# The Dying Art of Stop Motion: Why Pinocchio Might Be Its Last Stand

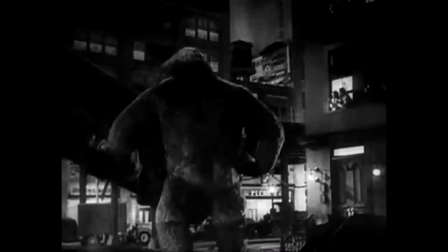It was this new technique that allowed King Kong to have his now famous fascination with Ann Darrow, played by Fay Wray.
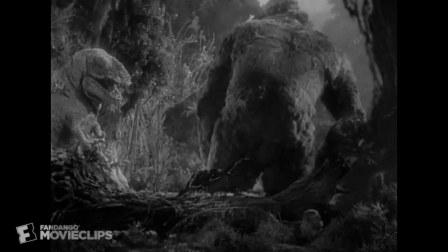This not only made Kong a character in his own right, but gave him an actual relationship with the human actors.
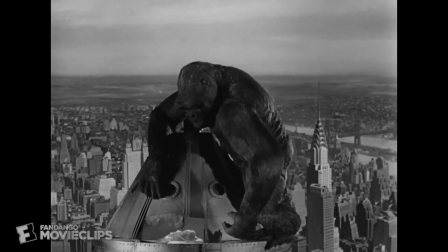It made an 18-inch rubber miniature into a humanized being to be afraid of, and then empathized and pitied.
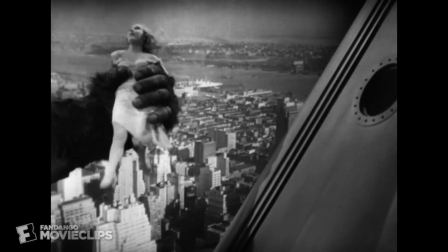It also made the movie an instant hit. With King Kong's success came a sequel only 9 months later, and in the early 1960s,
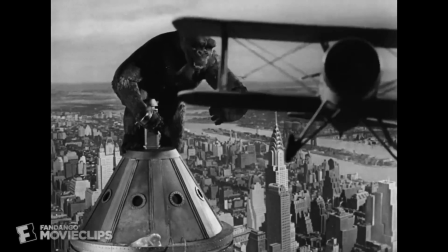Kong would join Godzilla to be the star of King Kong vs. Godzilla. Unfortunately, the Japanese designers of the movies elected to do away with the classic stop-motion look and have both monsters played by men in suits.
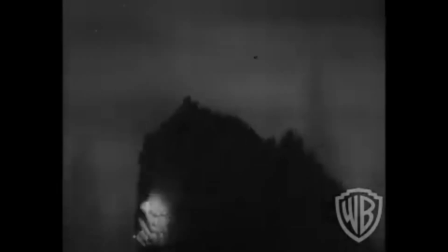Stop motion would continue to be a popular method of creating giant monsters over the next several decades.
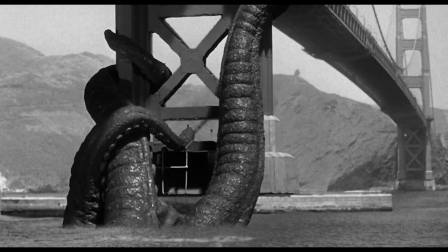Often these grotesque and fascinating creatures had only bit parts in movies,
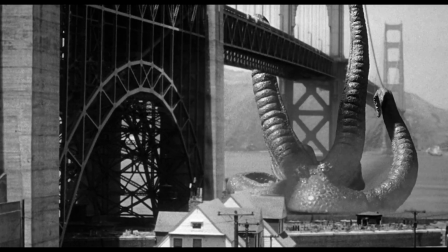as in 1955's It Came from Beneath the Sea and 1963's Jason and the Argonauts.
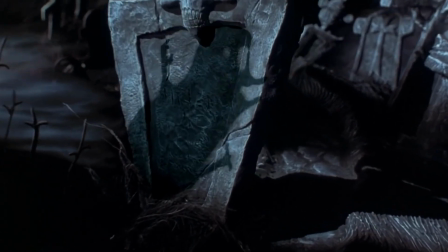By 1993, available cameras had improved, and stop motion was brought into the mainstream with The Nightmare Before Christmas.
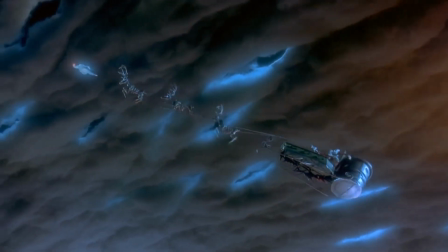While not a giant monster movie like many of its predecessors, Nightmare was a family-friendly monster movie that was nominated for numerous
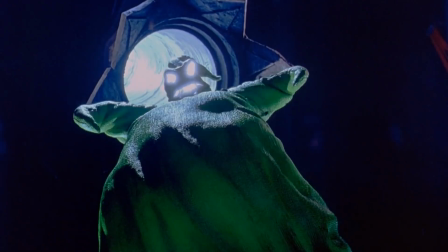awards and became so popular it developed its own line of toys, books,
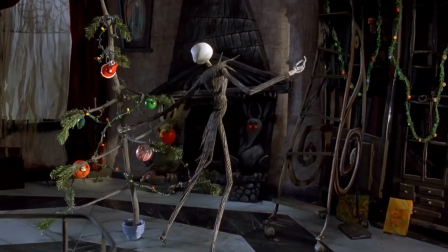and video games. Due to its popularity, the movie has been re-released 6 times since its initial release.
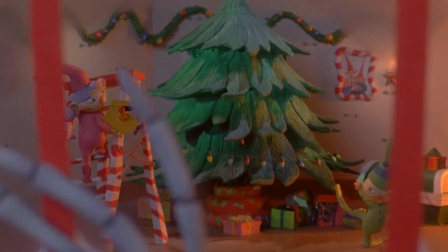Unlike earlier monster movies, Nightmare Before Christmas was done with numerous puppets for each character.
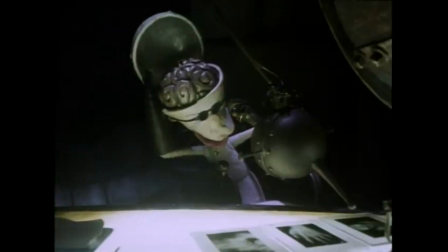This not only allowed for a greater range of emotional expression, but for multiple scenes to be shot at once.
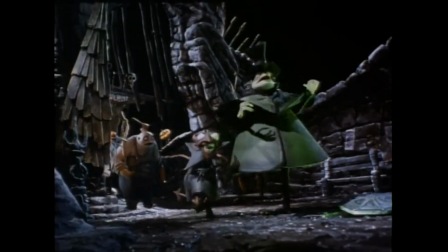It also guaranteed available replacements if anything broke during filming. There were 227 puppets created for Nightmare,
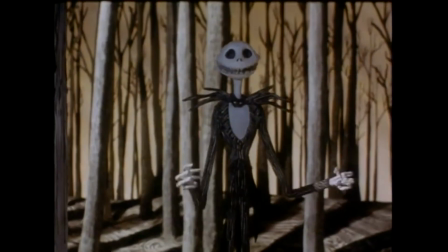and several of the puppets were created with interchangeable heads or faces in order to make it easy to change their emotions.
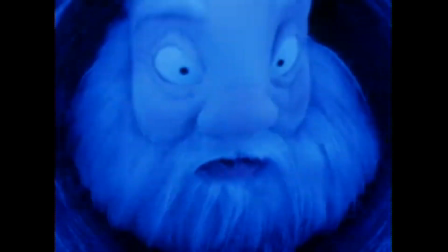It is estimated that around 400 heads were made for Jack alone.
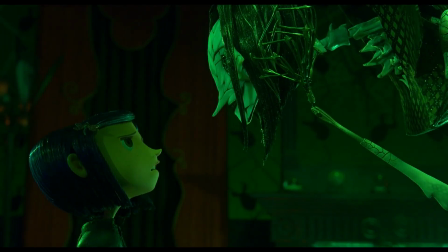In 2009, a similar project was created, adapting the Neil Gaiman book Coraline.
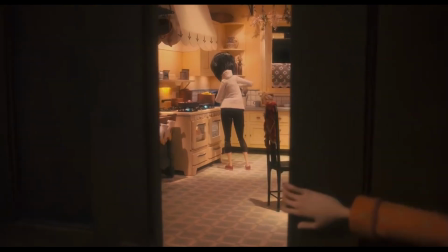While the creatures in the story are less obviously monstrous than in Nightmare, the tone of Coraline makes it a significantly darker movie,
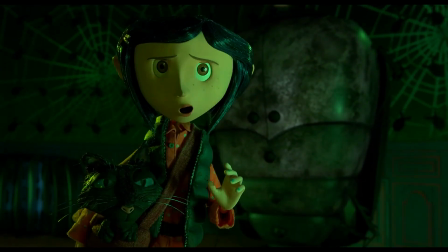and stop motion became the perfect medium for conveying the tone of the book into a visual form. Like Nightmare, the Coraline puppets were also designed to be expressive,
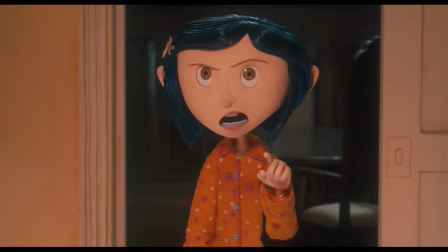with the use of removable parts, and were said to be able to show over 200,000 different expressions.
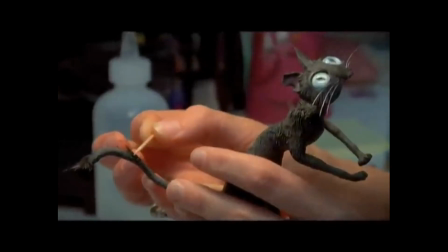This doesn't even account for the complex puppetry, which enabled each puppet to have an amazing amount of body language capability.
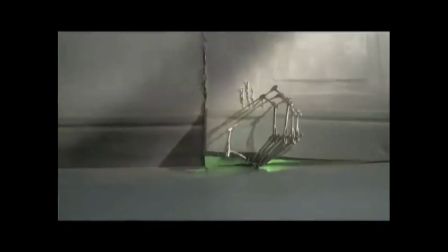Using stop motion gave producers the perfect balance between the weirdness
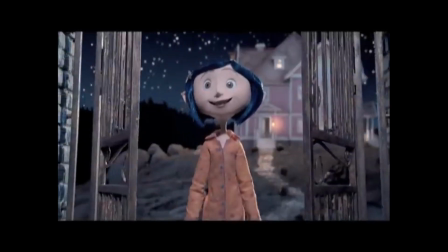afforded by animation and the right amount of realism to make it truly disturbing. While stop motion has helped to advance many aspects of movie making and has been used in multiple genres, its advance into the world of motion pictures was certainly defined through the monster movie. And there, whether it be kaiju horror or children's morality stories, it has continued to make its mark for almost 100 years.
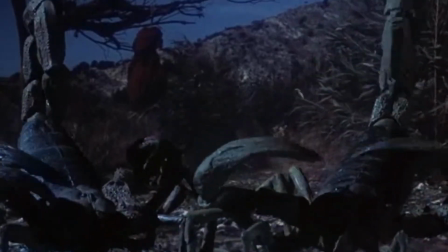While stop-motion movies are a niche delight for many, its main use was often in more subtle placement in movie special effects.
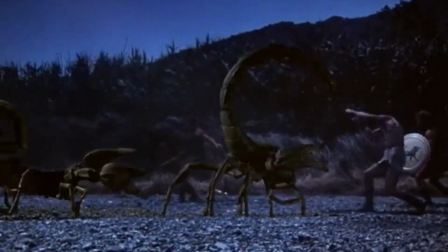Up through the 80s and very early 90s,
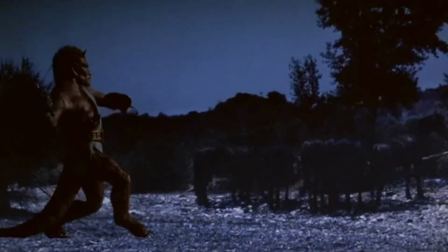stop-motion continued to be the best way to convey size for imposing antagonists and very realistic movement shots.
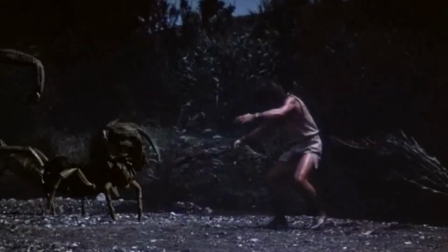Some of the most famous set pieces from some of the most classic movies use stop-motion in the original releases.
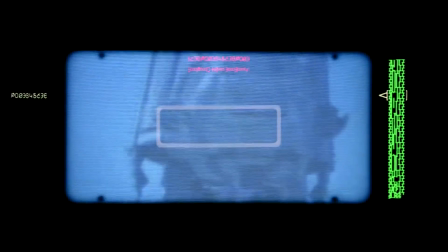Star Wars uses stop-motion in several places, probably most famously in the 1980s The Empire Strikes Back.
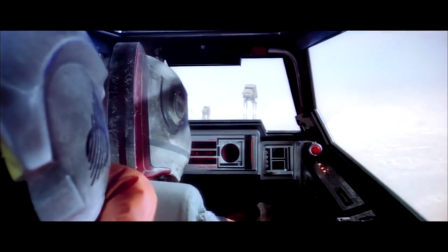At the Battle of Hoth, stop-motion powers the effects for the Imperial walkers,
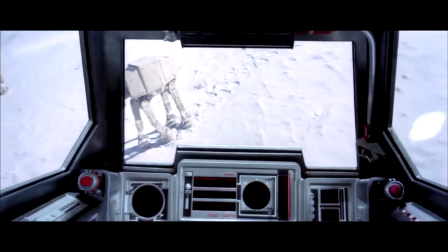the death-defying climb into one of them, and even some of the flight effects.
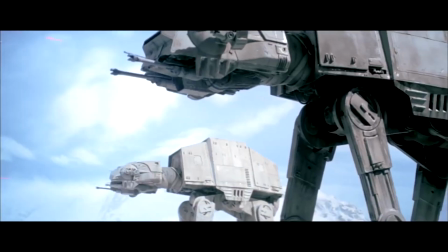Not only did stop-motion allow for a sense of size and make the walkers imposing, but a new form of stop-motion was developed for the movie,
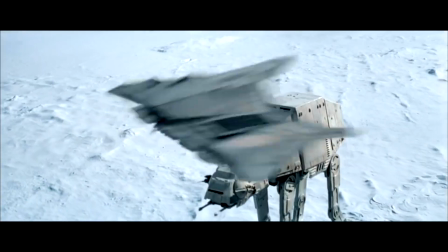which added a blurring between shots in order to make movement look more realistic.
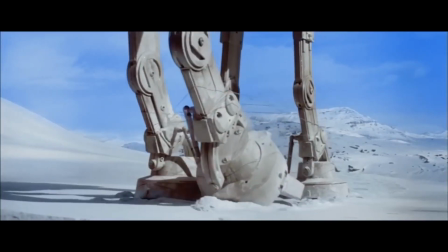This became known as go motion.